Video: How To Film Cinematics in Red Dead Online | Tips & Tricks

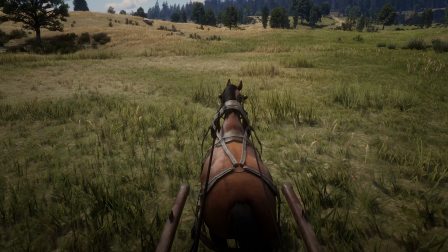4:05 The keyboard will be responsible for moving and controlling the horse, and the game controller will be responsible for moving the camera. With your left hand, you have to move your horse with WASD, accelerate it with Shift, and slow down with Control.
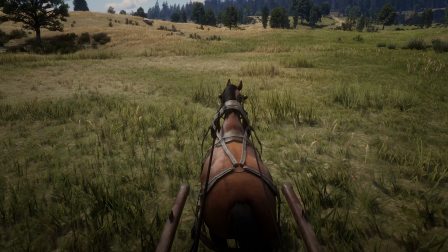4:20 And while doing this, you use your right hand and the right joystick on your controller to do the camera movements. Given that you're in first person mode, you have to avoid filming forward as you will see the horse head, so track your actors by pointing your camera to the right or left or behind you.
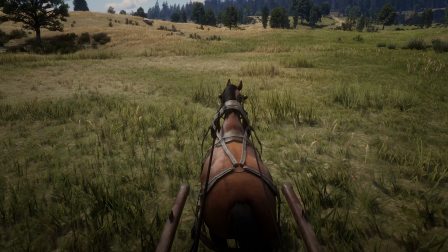4:37 You can also sit on the horseback to focus down on a subject under you in tight areas or for certain walking scenes. If you want a smoother experience but still do high speed shots, you will need to find yourself a wagon, and preferably this specific type of wagon.
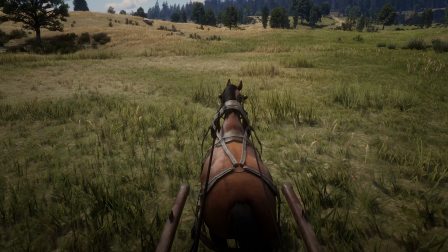4:53 For when you're using one, you won't get that shaky effect of riding a horse. The controls will be the exact same, but the experience will be a lot smoother. I went around and tried pretty much all the wagons in the game, but I found this one to be the best one, as it gave me the most recording space without having to get interrupted by parts covering the shots.
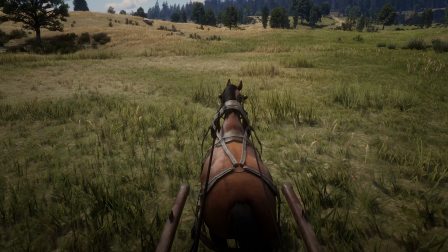5:12 These wagons are populated around Blackwater and the Heartland's,
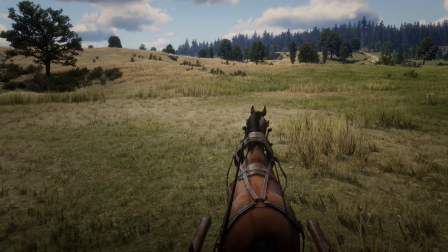5:16 Emerald Ranch area of the map, although you can find them pretty much anywhere if you look closely.
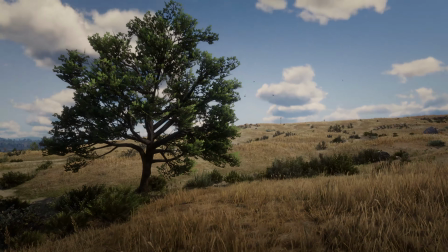5:22 Doing this trick will allow you to get some creative shots, even some smooth pans around the subject, with an elevator height, something you wouldn't be able to do on foot.
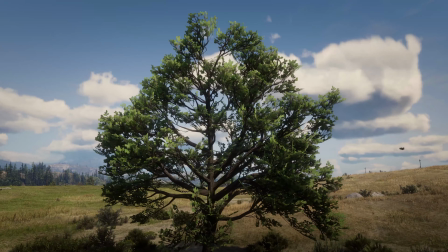5:30 It takes a little bit of a practice to do those kind of movements, but they look really good. A great part about learning this trick is that you can use it for boats as well.
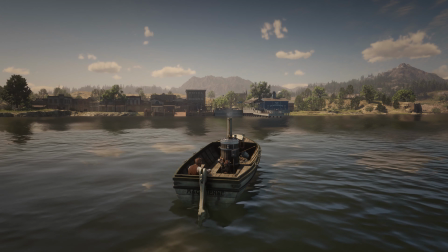5:39 I've tested rowing boats and steamboats, and I found that steamboats is the best for water scenes when doing smooth cinematic shots on the water.
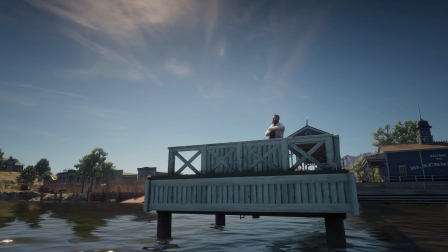5:46 You can find most boats around Blackwater, the shores around Rhodes, and St. Denis docks.
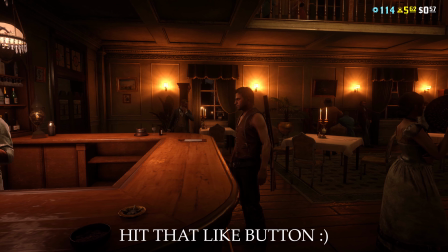5:54 Sometimes you might get a little interaction pop up on the screen, which can ruin the shot. You can't really remove those in the game, so you will have to hide it in post-production.
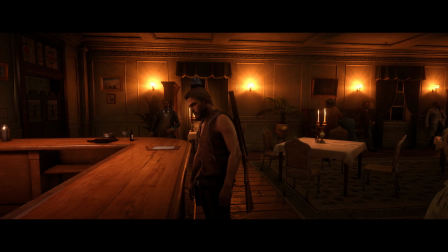6:02 You can add a letterbox overlay in your project when editing to give that good cinematic look, and at the same time hide the interaction pop-ups.
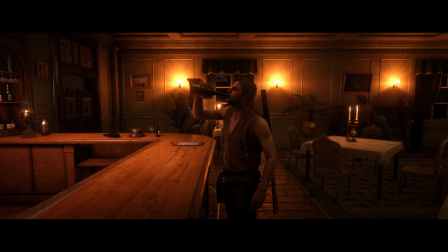6:11 Alternatively, you can edit your project in a cinematic scope resolution and just zoom in a bit so you remove the pop-ups.
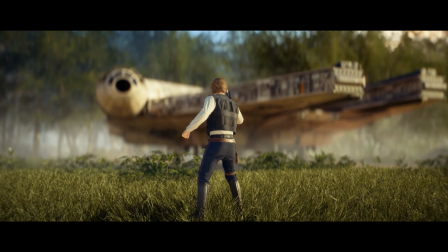6:18 You can check out my Battlefront 2 cinematic to get an idea on what CinemaScope resolution looks like.
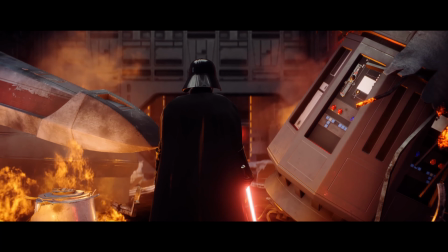6:23 I'll leave a link in the description alongside a link for where you can download some high quality letterbox overlays if you don't want to make them yourself.
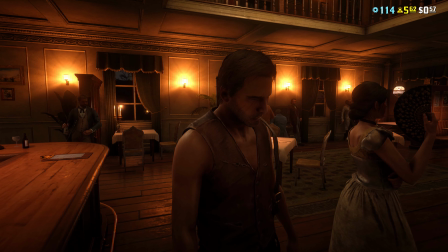6:31 If you're doing a shot that requires an actor to be drunk and you want to add drunk effect in the sequence,
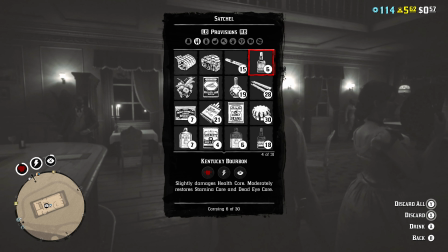6:36 simply go to the store, purchase a few Kentucky bourbons, and when you're ready to film,
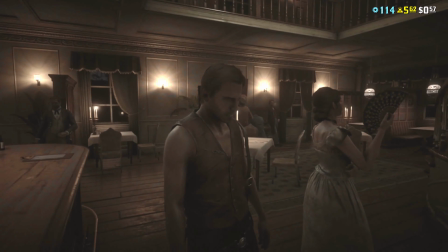6:41 drink only 2 Kentucky bourbons. This will give you a lasting effect for about 1 minute and 30 seconds until you have to do it again.
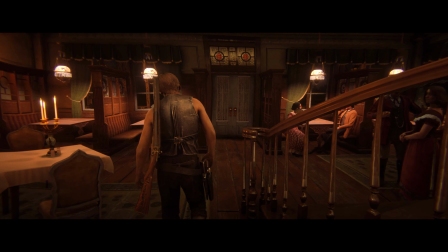6:48 Keep in mind that bourbons are a bit expensive, but it's one of the fastest ways to get drunk during filming.
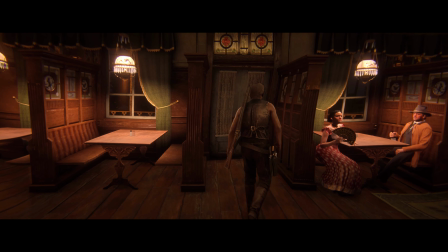6:53 It sounds weird, I know, but it certainly works. Here's a little special one for you guys that I think you're gonna like.
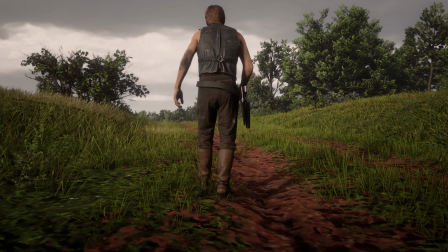7:00 If you're trying to have an actor that is acting old, or someone with a damaged leg, you need to get this particular walking animation.
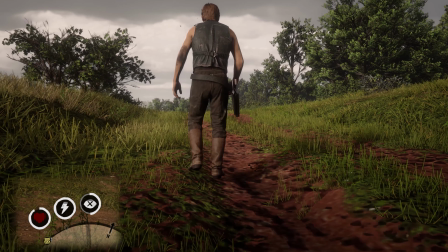7:07 You do this by depleting the health core of your character completely, and then walk very slowly with your controller.
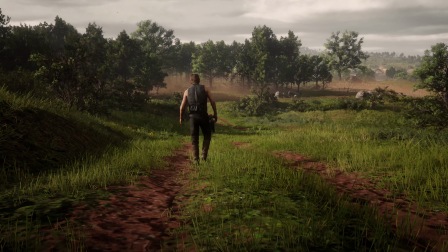7:13 I suggest smoking or swim for a bit until your health has been drained, as this won't cause any damages to your actor.
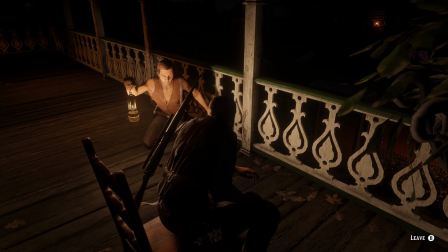7:20 I didn't have a third actor for this example, but if you need to light up a dark scene, get another player to use a lantern and stand a bit further away.
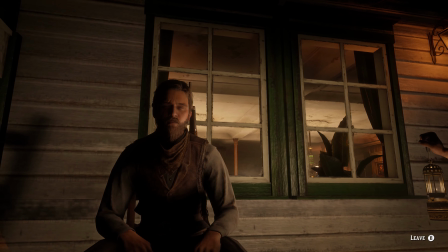7:28 Ask them to be completely still and stay in a location where their light can't be blocked by any NPC or item.
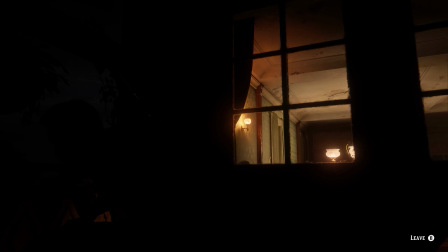7:34 I've used this method to light up scenes where the character is in a bar or outside standing during the night.
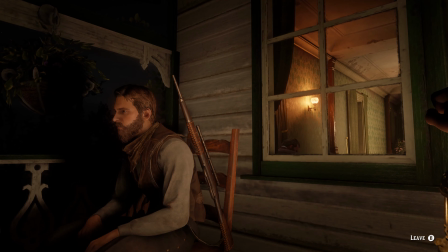7:40 Something so easy can change the entire look of the shot, making it a lot more visible.
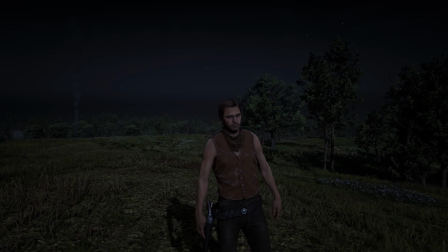7:45 Avoid getting too close to your actors, for when you do that, their automatic head and eye tracking will start pointing towards you, or in this case, the camera, breaking the fourth wall in filmmaking, which isn't good, unless your movie is based around a structure that permits such a style.
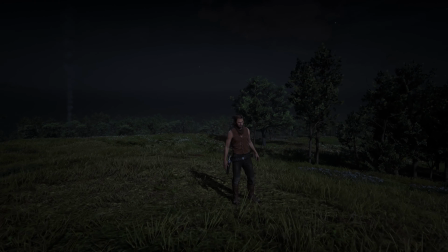8:01 In order to bypass this annoying function for filming close-ups, you have to let actors go into their map and stand idle.
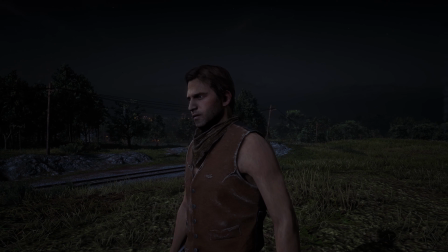8:08 As long as they have the map open and keep it active, they will stand still without moving the head towards the camera.